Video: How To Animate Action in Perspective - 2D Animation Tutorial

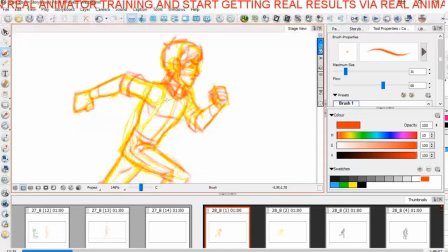[17:26]
and he's wearing a jacket so we're gonna put that those collars on there like that and he's got a big kind of like sleeve rolled up sleeves okay so there's going to be some sort of you know creases and
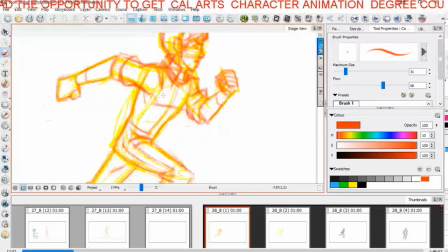[17:44]
folds on his sleeves there and also his jacket we're not going to be worrying too much about the overlapping action of his jacket at the moment but I'm just going to put something there to just help me understand that he's
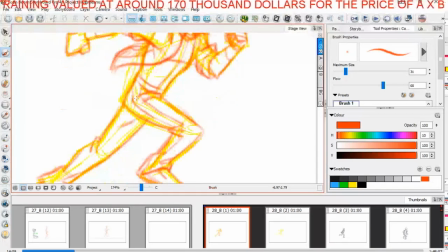[18:01]
got these side pieces these side things running down with the sort of game of
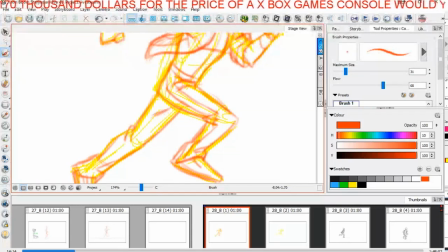[18:06]
death Bruce Lee game of death reference they're very subtle it's not
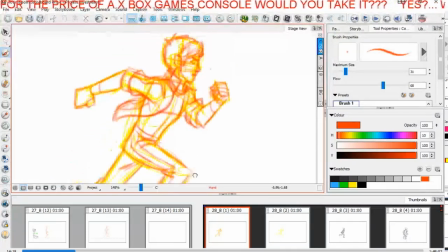[18:11]
you know his colors are not going to be yellow or anything like that
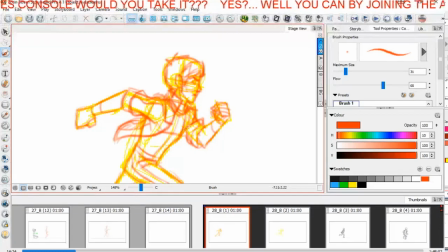[18:15]
he's got his side pieces to his jacket hair as well like that so that is the that is the model of the character that we are going to be starting to
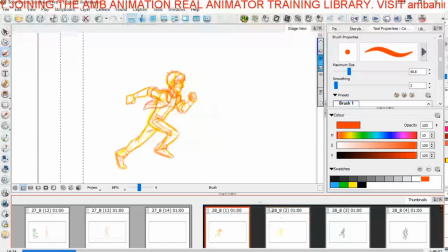[18:26]
place on top and I'm working in bitmap because
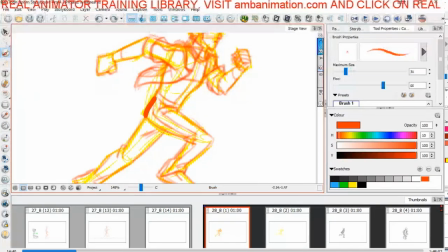[18:32]
oops that's one of the problems when you're dealing with sp pro
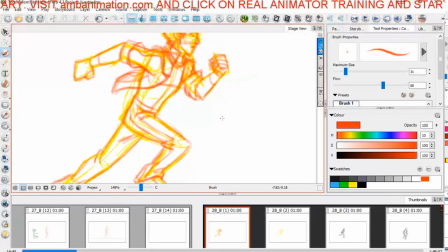[18:37]
is it tends to when you flip and roll you haven't got the and bitmap layer added it tends to go to the wrong layer right so the
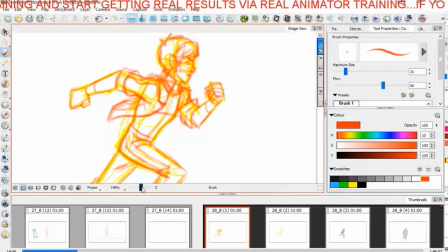[18:48]
reason i'm choosing bitmap is we're starting to draw a bit now okay so uh
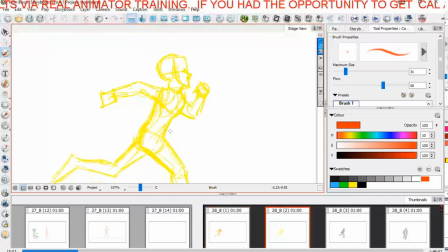[18:53]
we blocked out in vector i love to block out in vector but we're now starting to draw in bitmap so let's go and do this on this side so here I want to I want to think about this shape we want to think about this area here so this is what it all
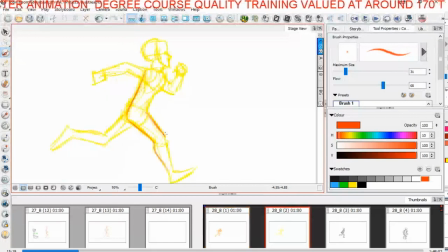[19:11]
is people talk about style you've seen that I've drawn him in a very constructed but anatomical style but my personal preference of style is and the way I like to draw is with these graphic simplified
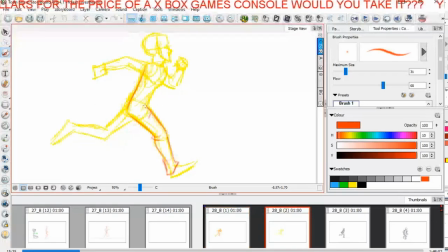[19:26]
shapes because i prefer it you you can see i can take this and i've demonstrated to you many times i can draw it in any style that i want okay once you know anatomy and once you understand how to do this
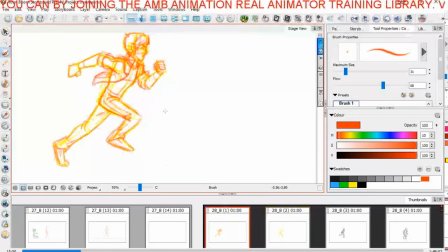[19:40]
but i like to see these kind of lines defining the back like this i'm just going to get another um i'm just going to go in with my vector here so you can see so this shape okay I like to see that clearly
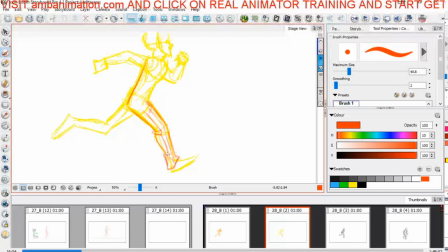[19:56]
defined in my animation drawings I like that kind of stuff that's that's the kind of stuff that that really interests me so now we're going to just curl that side and put a little mark in there that creates
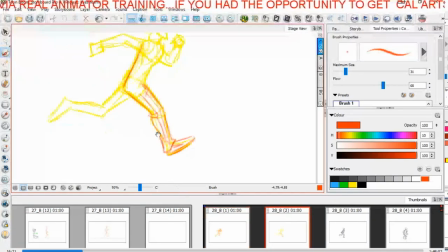[20:13]
and then we'll put there see how we create the illusion of complexity shapes it's all shapes that's all I can say about it so this this trouser leg I'm gonna put a shape on the end of it
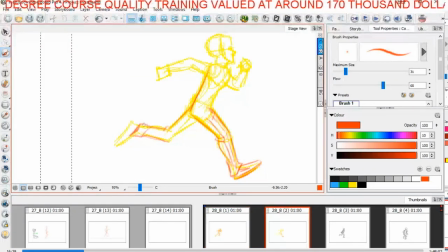[20:31]
there like that just to create the little fold around the shoe there like that okay and then I'm gonna put a little crease there to indicate that the trouser is folding and increasing over there.
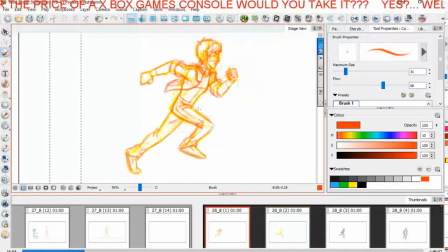[20:45]
But so you see how now we're bringing solidity and form onto our rough drawing. So this is almost like a, I'm actually quite, this rough pass, because action tends to come quite easy to me.
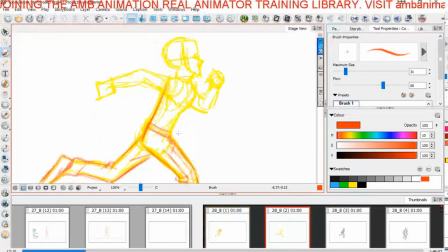[21:03]
As I said, it's not the world's hardest thing to animate.